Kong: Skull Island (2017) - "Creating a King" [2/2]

I think that the take that Jordan took on this was very interesting.
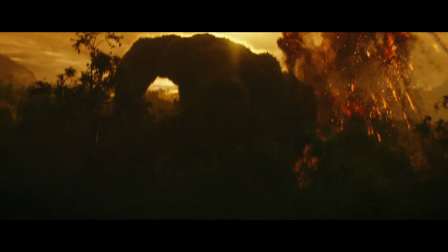8:12 He put him into Vietnam, an Apocalypse Now type of scenario.
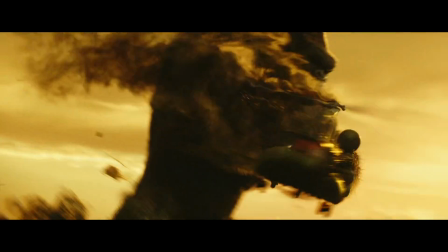8:16 I think it made it visually interesting, a little bit grittier, you know, that kind of throwback to Heart of Darkness sort of feel to it. Having the actual footage from Vietnam with actual Vietnam-era helicopters really influenced the look of our all-CG environments,
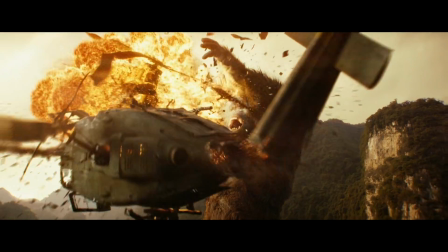8:32 so that you cannot tell the difference between the real stuff and what we created here at ILM.
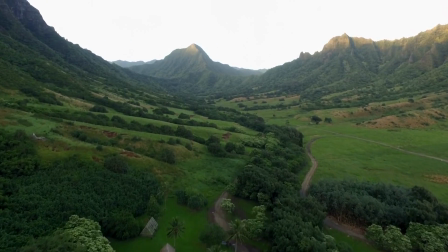8:36 Even though the actual physical shoots happened in Hawaii and Australia and in Vietnam, we wanted it all to look like Vietnam. A lot of that started with building a set of all the You know,
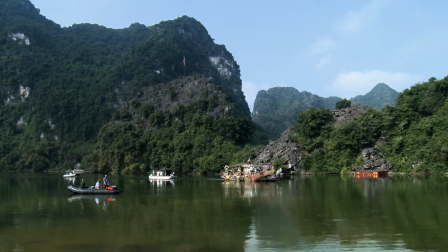8:48 so we had a Lidar scan and a ton of photography and built a set and then defined, like, where all of this action is happening.
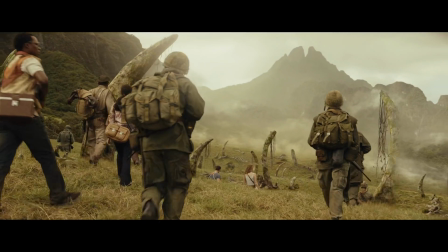8:56 And all of these different areas have their own sort of setups and their own sort of feeling,
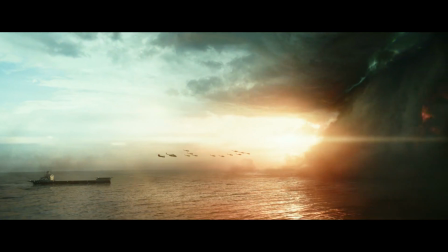9:01 from sunsets on the ocean with this big storm happening right in front of you to then seeing a sunset silhouetted by Kong.
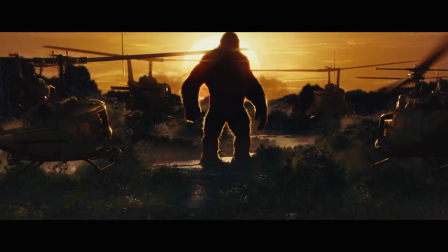9:09 So it's quite different setups, a lot of different locations.
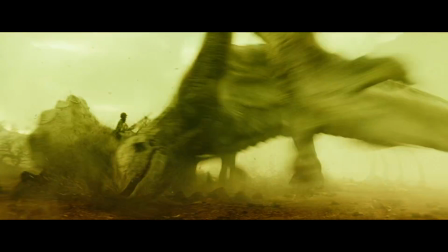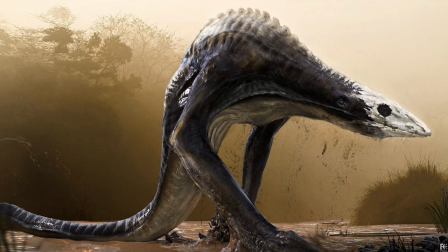9:20 The Skullcrawlers, it was a real challenge to sort of figure out the anatomy of that creature.
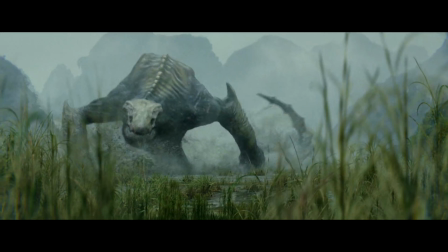9:25 The director came to us with the idea that the top of his body and the ribcage should be sort of translucent. You could see the bones through it. So normally we will build geometry inside the body to help with the simulation, but they're not meant to be seen.
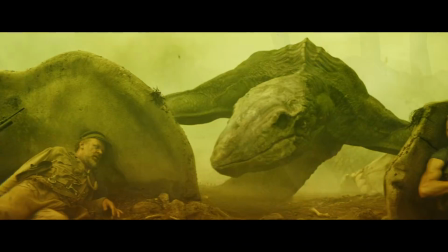Finding the way the skull crawler moved was a challenge for animators.
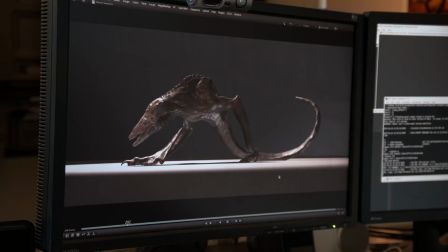9:52 You can figure out a lot about a character just by the way it walks, the posture, how fast the steps are, trying to get a sense of weight in there, what the tail might do.
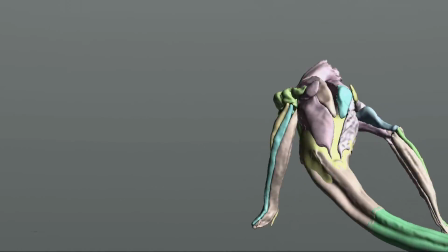10:01 We used a variety of reference, everything from Komodo dragons to deer and buffalo.
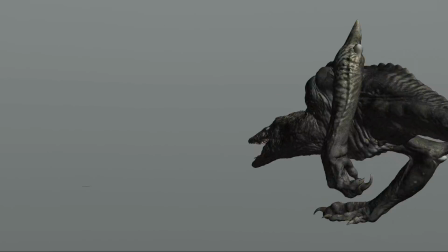10:07 Surprisingly, the way that deer and buffalo get up, they really thrust their heads forward to get their legs out from underneath them to stand up.
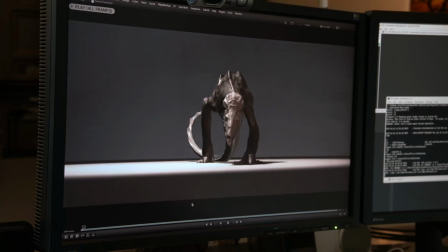10:13 So that was a reference we leveraged in the film to help motivate the Skullcrawler's performance.
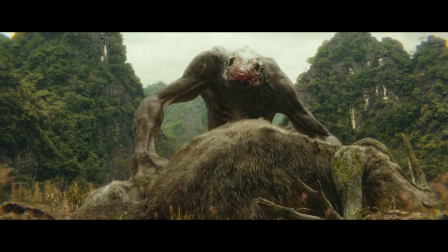10:18 From a design perspective, they're creepy, and that's exactly what they need to serve in a story, so that later, when the mama comes out, Okay, this is a formidable foe for Kong.
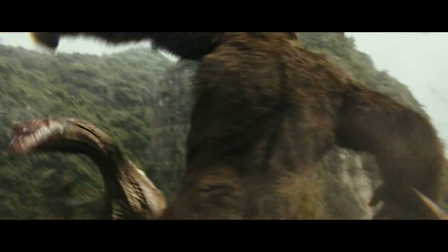10:28 For a baby, the Skullcrawler was still 40 feet tall and about 100 feet long.
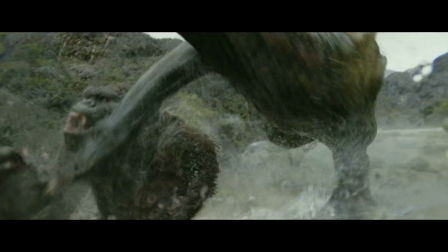10:32 The momma was essentially twice as big, so, you know, 80 feet tall and 200 feet long. A lot of the focus was on making sure that it felt like this creature could take on Kong.
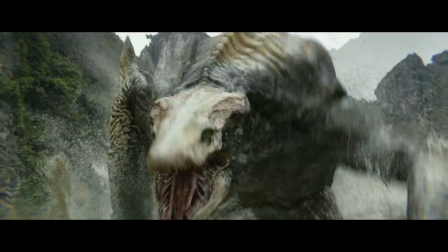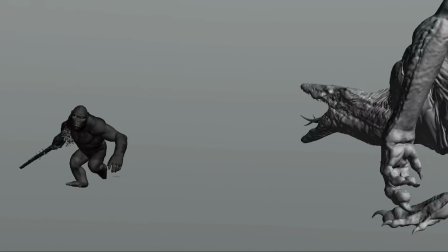10:51 A huge challenge for that battle was creating fight moves that felt like animal behavior, not too human-looking.
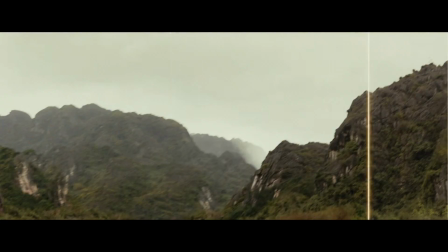10:57 You didn't want Kong throwing kicks or anything like that. so you're kind of limited with what type of moves that they can do on one another,
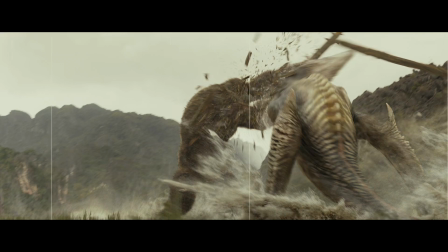11:03 and then you also want to take into consideration what their abilities are just based on their design. And then seeing all of that take place, splashing up water and mud, it was intense.
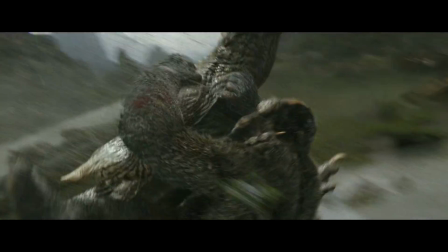11:13 The creatures are throwing each other into mountains and throwing each other into the water. You have to make the environment live up and be something that's suitable for this to happen.
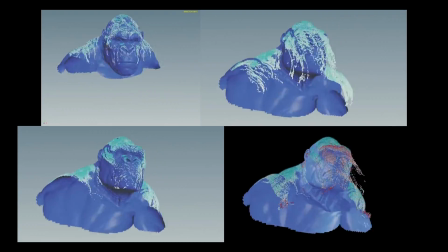11:21 That integration with water and the characters happens within the effect department.
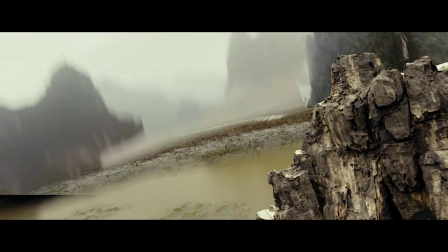11:25 We in the environment group, since we're creating everything that happens outside of that center stage. We have to work really closely with those guys to make sure that our water lines line up.
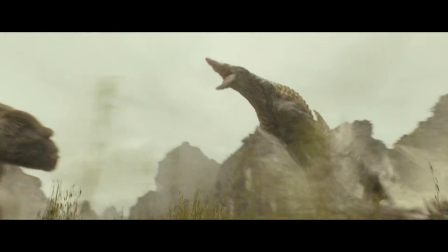11:34 With two creatures, it was a constant having to work out how to get them to interact with the environment properly.
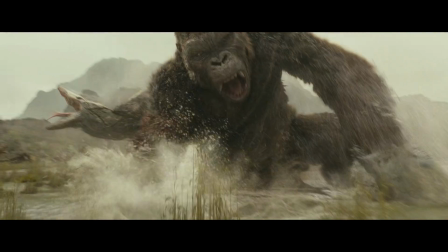11:40 To make it look real, it takes quite a bit of effort. The complexity of what's in each of the shots was extraordinary.
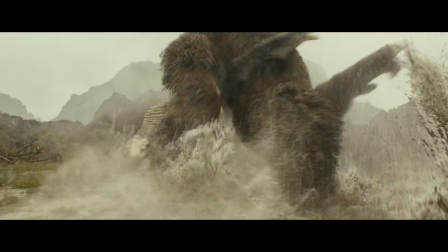11:46 Every shot is really designed for maximum impact.
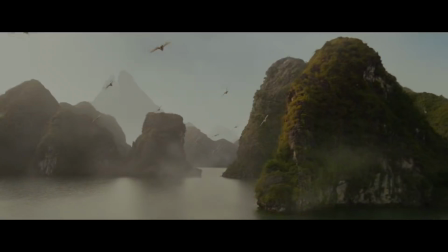Seems like every time somebody creates Kong for the big screen, they're pushing the envelope, visual effects-wise.
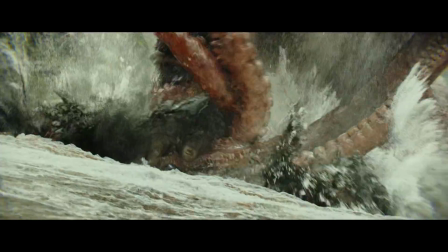12:03 So to be able to have an opportunity to contribute to that legacy was an awesome opportunity.